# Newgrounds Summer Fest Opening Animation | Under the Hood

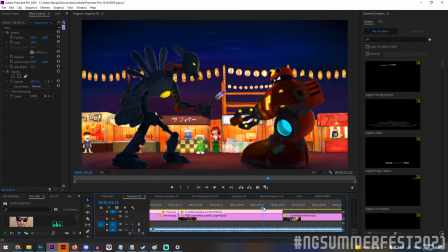[60:45]
Originally, it was one single illustration, but I wanted to add some parallax to give it a little bit more depth and movement since it's supposed to be an animation. But is there anything else you'd like to talk about as somebody who worked on this project from start to finish,
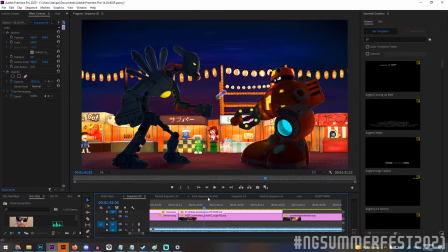[61:00]
either about this scene or any of the other scenes, or just about the experience of working on the project? Well, I wanted to talk about the stand that's behind Peabot. Originally that stand was just a placeholder stand, so much to the point that
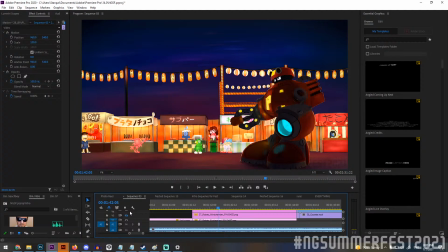[61:18]
if you were to remove Peabot from the illustration, the original katakana was just placeholder.
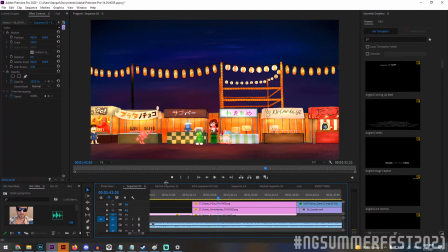[61:27]
But when I went back to revise on it to for some details, I made an actual stand. So it's now a Kakarage stand. Kakarage, that's really funny. That's hilarious. Yeah. But other than that, I mean
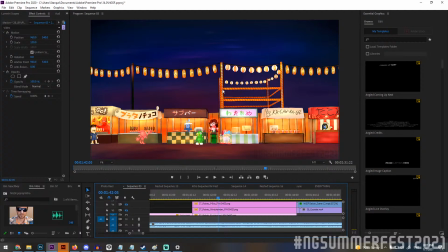[61:48]
just like the previous illustration that Halv did, the stream broke. Just like the previous illustration that Halv did, for the previous shot, the thumbnail that I've been given for my shot is pretty open-ended.
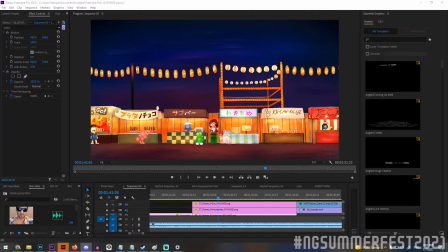[62:07]
Like you just gave me a shot of a Peabot and Mine Chamber. Just go with that. So so I just thought, since
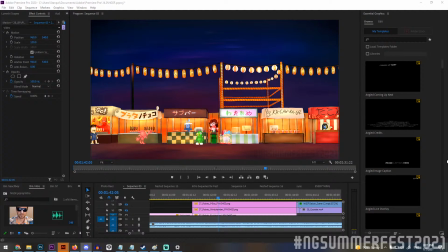[62:21]
with the way they were positioned, I interpreted it as some sort of a standoff, like something giant robots, kaiju, that type of thing.
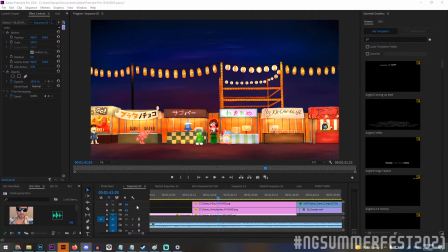[62:33]
So that was why I made that's why I made the background stands and the characters relatively small. Thanks to perspective and stuff, just to give the limelight to Peabot and Mine Chamber.
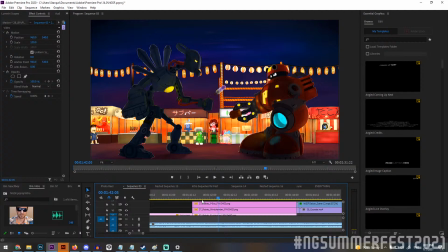[62:53]
Word. Well, what you ended up doing here, as I've said before, this is one of my favorite scenes in the entire production. It's really beautiful. And I've told you that time and again. You finished it faster than you said you would. And I love also the dango as well as the taiyaki.
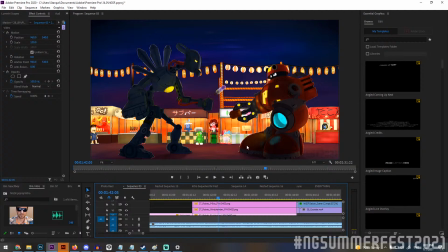[63:11]
I think that you put some love into this, you really can tell. Mm. Oh yeah, right. I should also mention that the leftmost stand where Leon's Satan. It's whole name of that stand is Dango.
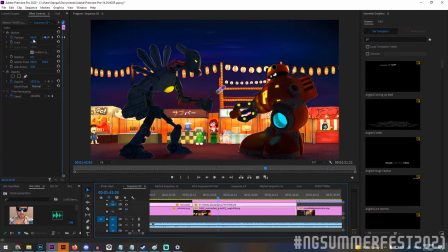[63:27]
Yeah, I should be able to bring it over a little more. Oh no. I mean the whole illustration. The illustration is cut off on that in that way.
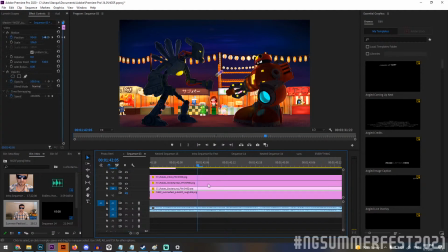[63:36]
So it's it's not it's intentionally cut off. Oh, okay. Got it. I'm gonna see like how much yeah. In the end, it fit pretty closely to the original specifications.
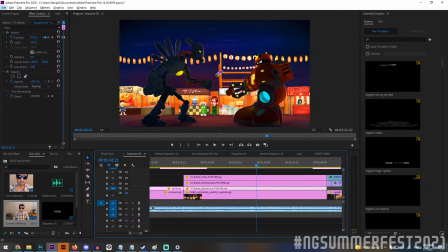[63:52]
I only zoomed in a little bit to make sure we could do the parallax. Pegasus TV, OG Newgroundsers, suck at Friday Night Funkin'. You're right. You caught us. Cool. Well, any other notes before I move along, or anything else you want to talk about related to the production?
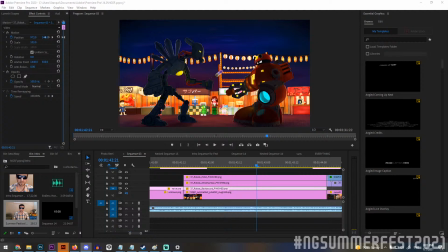[64:11]
Um, not really. I did contribute the background to the next shot and closing shot, but I'll let you handle that. Well, I mean, I'd love to have you talk about that actually. I just before we move along. So let's go ahead and cut over to that next shot.
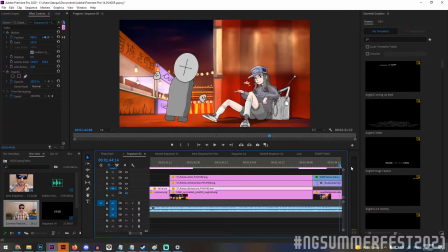[64:29]
So this was another one of those fade outs. And as I said before, 3 people worked on this scene. So you handled the background. Why don't you tell us a little bit about that as well? So for the most part, handling the backgrounds for the other shots is much easier because it's only the background.
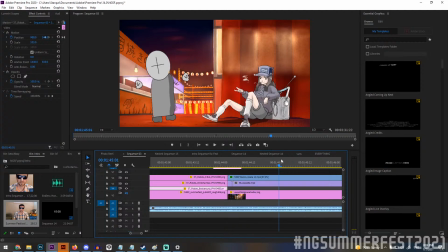[64:47]
I don't have to worry about characters and stuff.